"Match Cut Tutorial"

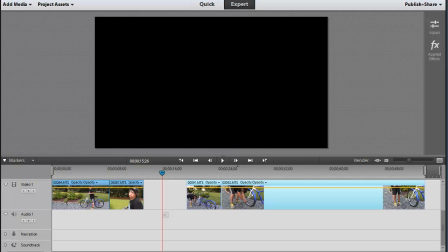(0:00)
In this brief tutorial, I'm going to show you how to do a match cut using Adobe Premiere Elements. In this project that I've got set up here, you can tell I've got two different sequences here. 2 shots here and 2 shots here.
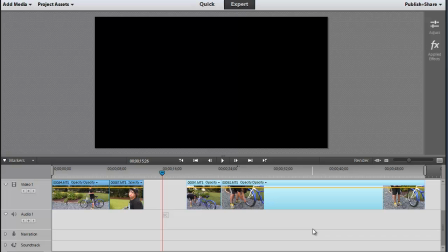(0:12)
There are actually many more that are part of this overall project, but I'm only going to use these 4 clips here to demonstrate some match cut issues. Match cutting, of course, as you know, is one of the fundamental demonstrations of continuity expertise that any editor can show his audience.
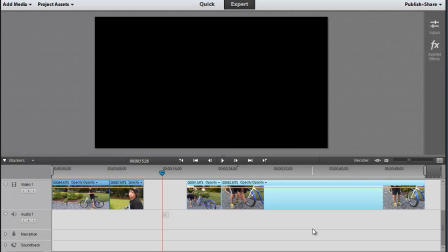(0:29)
And it's best shown when the audience doesn't even realize that they've seen a match cut. For example, let's start with the dilemma. Let me show you what we've got here.
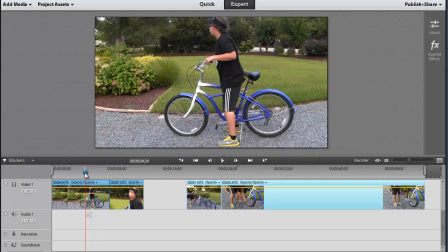(0:38)
If I put my time indicator over here, in this sequence we've got a kid getting on a bicycle and realizing he's got a flat tire. That's the problem that is part of this narrative. So as we scrub through here, he'll look down and he'll see that there's a flat tire, and then he's going to look up and he's going to get sad.
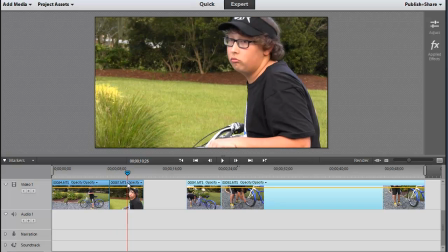(0:56)
Well, does he look sad there? No, but in the next shot, this was the tighter shot that we took where he gets sad.
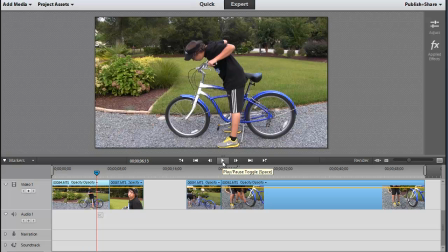(1:03)
So obviously we need to stitch these together so that it looks more seamless. If I play it in real time, look at how bad it is in its current state.
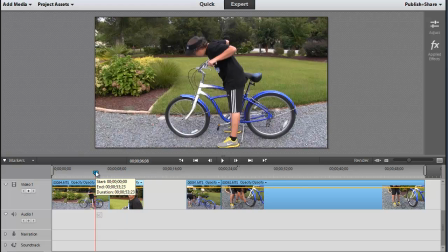(1:15)
Okay, clearly they're not continuous at the moment. In this shot here, he's looking up at the end, and in this shot here, he's looking down.
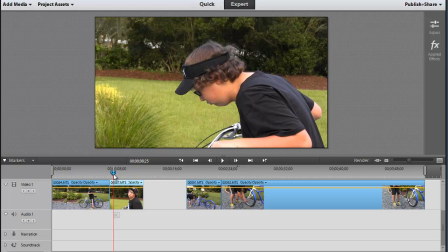(1:24)
So how do we stitch these together? Well, you know that by now it's a matter of trimming.
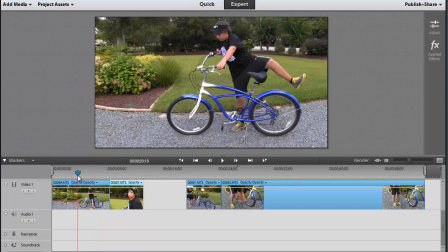(1:28)
We're just doing a straight cut here, so the idea in this example is to get his head to be at a consistent angle. Okay, as we move forward, he's looking down there, then it's coming back up. The rule of thumb is always to place the cut on the action.
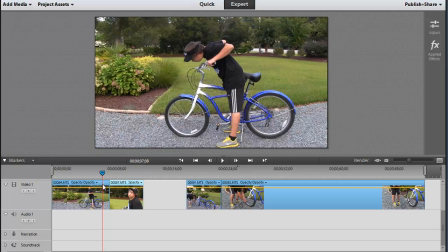(1:46)
In this case, the action is his head coming up. So I'm going to put my initial cut right about there, and I'll trim it back. So that's how he finishes that shot. The head comes up, and then we cut to the other one.
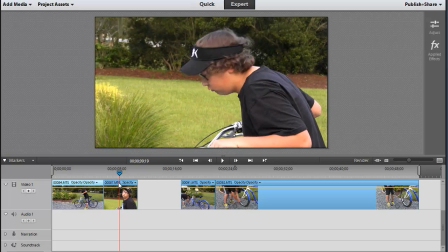(2:01)
So it's not moving there, so I now need to trim this one back up to the point where the angle matches. And I always want to make the cut on the action, so I don't cut right here. I cut right there as he's starting to move. Do you see his head start to move? That's the point where I want to make my cut, so I'll trim up to that point.
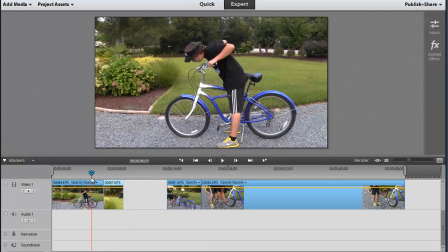(2:19)
It'll snap to. And now if we play this back, it should look more continuous.
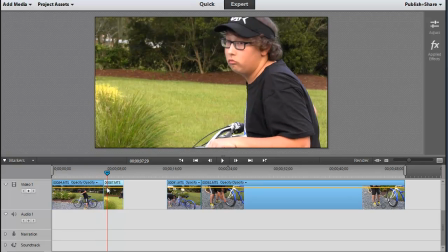(2:24)
He's looking down, sees the tire, then comes up, and it looks like one continuous flow.
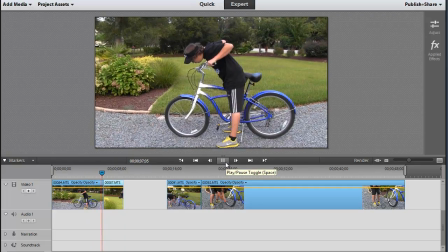(2:29)
Let's watch this in real time just to confirm. Okay, very smooth transition there.
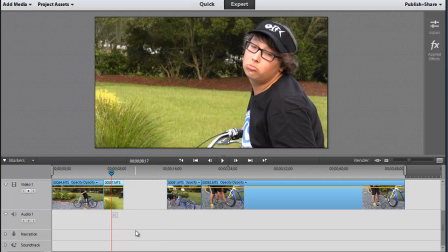(2:36)
And of course he goes to his pouty face, and then there's several other sequences here where he suddenly comes to an epiphany.
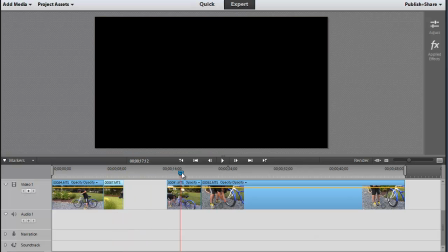(2:42)
Hey, I've got a pump. I can just pump this tire up. So let's move on to the second sequence here, because this presents a different dilemma.
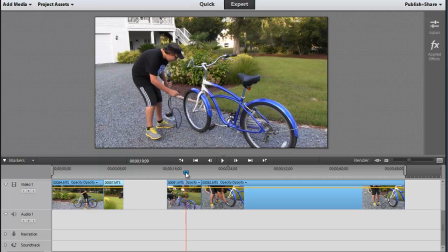(2:50)
In this shot here, I want you to notice what he does. He leans down with the pump, puts the nozzle right on the tire, and gets ready to pump. However, look at what we did in the next shot, and I have to confess this is staged, so bear with me.
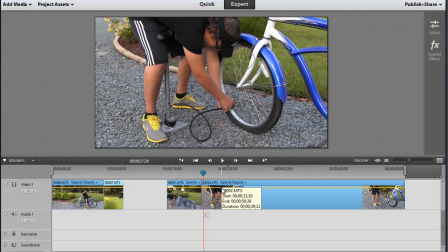(3:06)
In the next shot, what do you notice that's different? Let me back up.
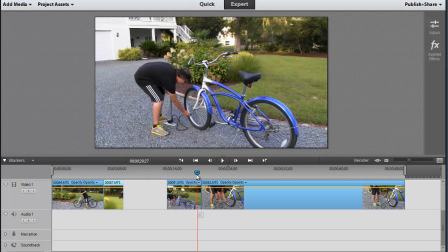(3:13)
There's the end of the first shot, and let's watch the beginning of the next shot.
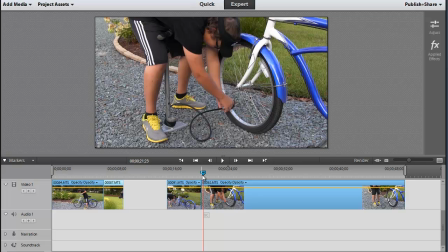(3:19)
What do you notice is different? Do you see the hands? We've got 2 hands in the next shot.
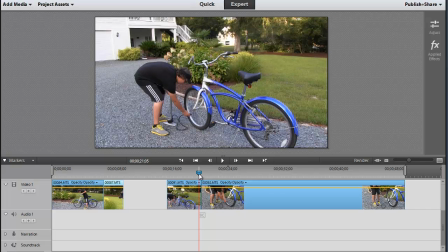(3:25)
We've got 1 hand in the previous shot. This is a problem of continuity, and editors face these challenges all the time, especially on larger projects where you have producers and cameramen and directors that don't always plan in their shooting for continuity editing.
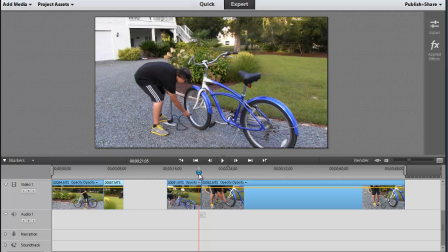(3:45)
And so this becomes a big puzzle that editors then have to solve later in post. And so we have a couple options in this particular example. And I think probably our best bet here is to back up
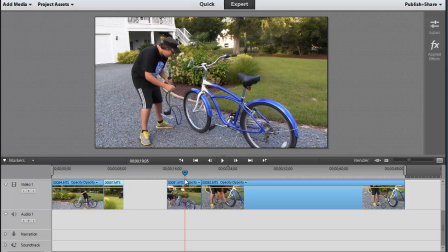(3:59)
and play forward until a point where we see that the 2 hands are just starting to separate, but both hands are moving down. Right about there.
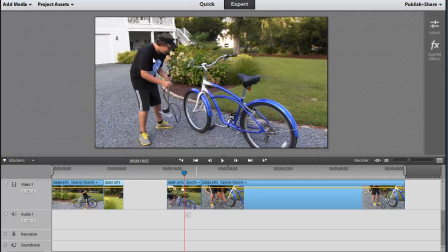(4:09)
At that point, the hands are still sort of together, and the vector of the motion of the action is coming down.
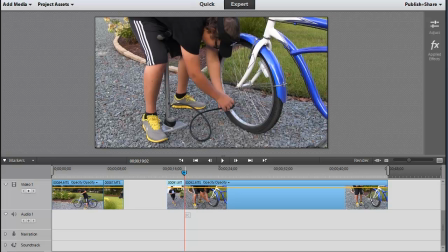(4:17)
So I'm going to go ahead and trim back to that point right there, and then we'll cut directly to the next shot. We'll leave that there, and then the hands come up. So let's see how this plays here in real time.
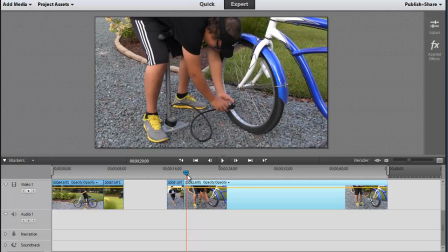(4:34)
Okay, not great. Probably can move that clip ahead just a hair. Do you see how it almost looks like a jump cut? And the only thing that saves us is that we've moved to a tighter shot at a slightly different angle.
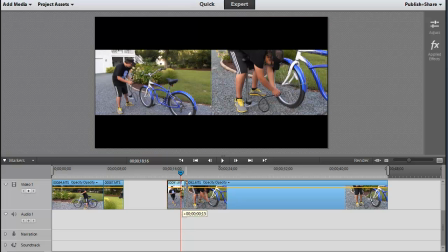(4:48)
But let's extend that cut just a little bit more and let those hands separate just a hair, right about there.
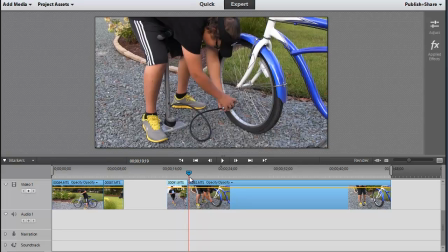(4:58)
And let's see if that helps us any. He leans down, and that we may be able to get away with that. There it is, leans down, and it almost works.
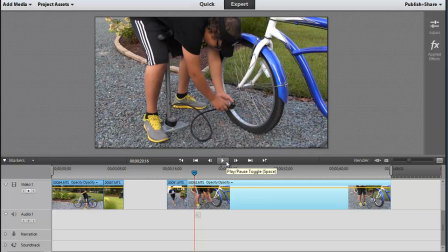(5:12)
Okay, and there's no perfect solution to this, but here's another way that we can cover it. In this particular sequence, he starts pumping up the tire.
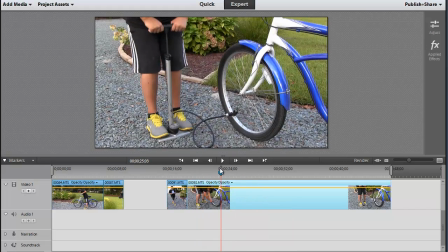(5:20)
And you can see how long this clip is, and nothing could be more boring to the audience to sit there and watch him pump the tire up. That's going to take too long. A cool way that we could speed this up is to right-click on the clip
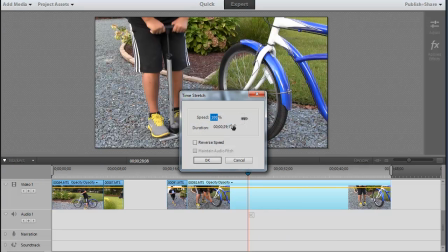(5:36)
and select the time stretch option and bump it up to say something like, oh, I don't know, 600 or 700%.
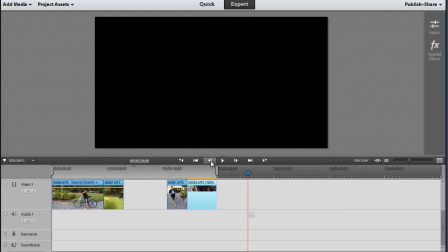(5:44)
And you'll see the clip shorten.
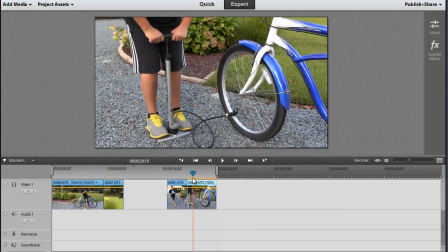(5:46)
And now, because of this quick change in motion, we might be able to hide that lack of continuity.
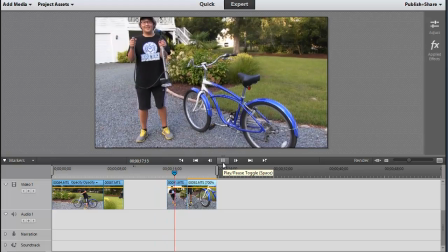(5:54)
So let's watch it in real time and see what happens. There's his pump. He leans down, and then he starts pumping.
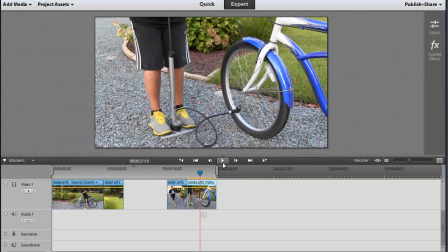(6:01)
Do you see how that switch to fast motion really helped cover up that cut? This is a very creative way to deal with realistic limitations in the footage that you've captured. Because at the end of the day, when you're in the editing bay, it may not be possible at all to go back and reshoot.
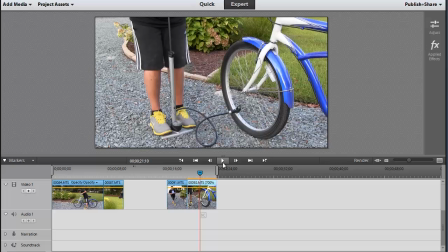(6:20)
If you didn't catch this on site while you're capturing, the only opportunity you're going to have is to try to cover it up in an edit. So anyway, obviously there's a lot more footage that needs to be edited here, but I think you get the point.
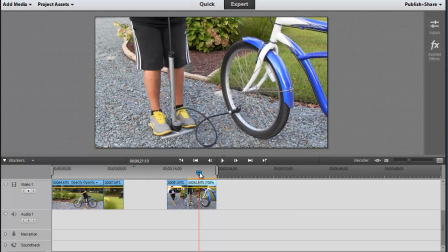(6:35)
The key takeaways are always to put your cut right on the action.
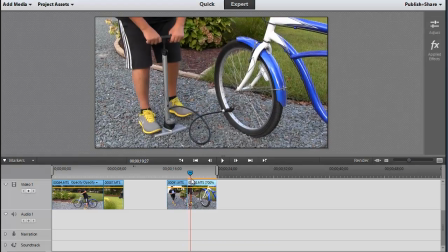(6:41)
Always try to match angles and match movements. In this case, he's going down.
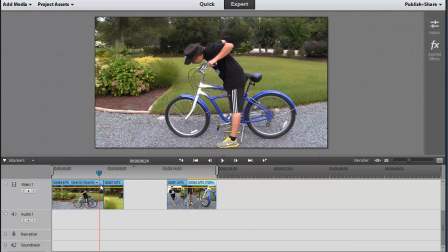(6:46)
In this case over here, he's coming up.
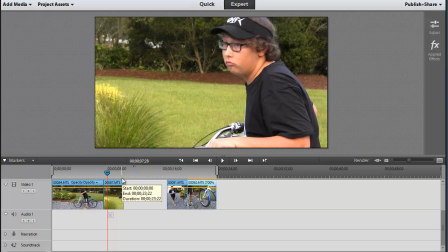(6:50)
So always match the vector of motion and always put your cut on the action. Don't cut on a still shot, otherwise it's going to look like a jump cut. And as you're planning for this, when you're setting up your shots later for your future projects,
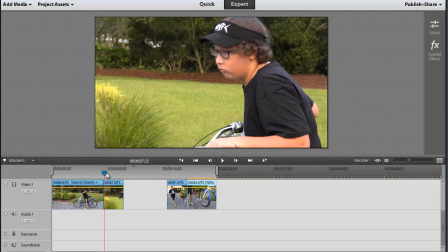(7:07)
think about moving from one type of shot. You can see here we've got a full shot going to a medium shot or a medium close-up.
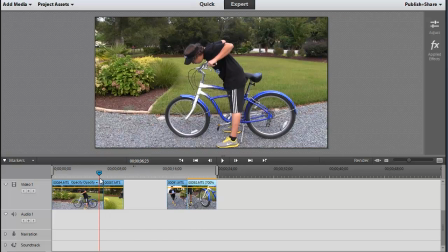(7:17)
That change enough,
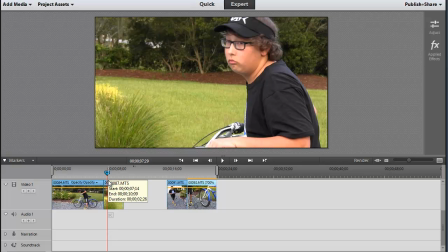(7:19)
it can sometimes be enough to help camouflage the match cut when your shots are not optimal, like what we dealt with here.
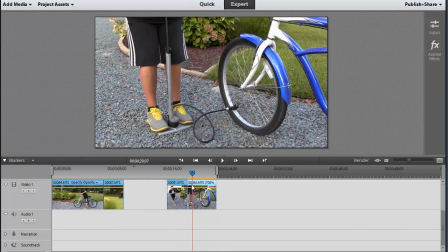(7:28)
And last resort, of course, you can just use some type of special effect. In any event, that's match cutting, at least for this example, and I look forward to seeing your examples in the homework assignment.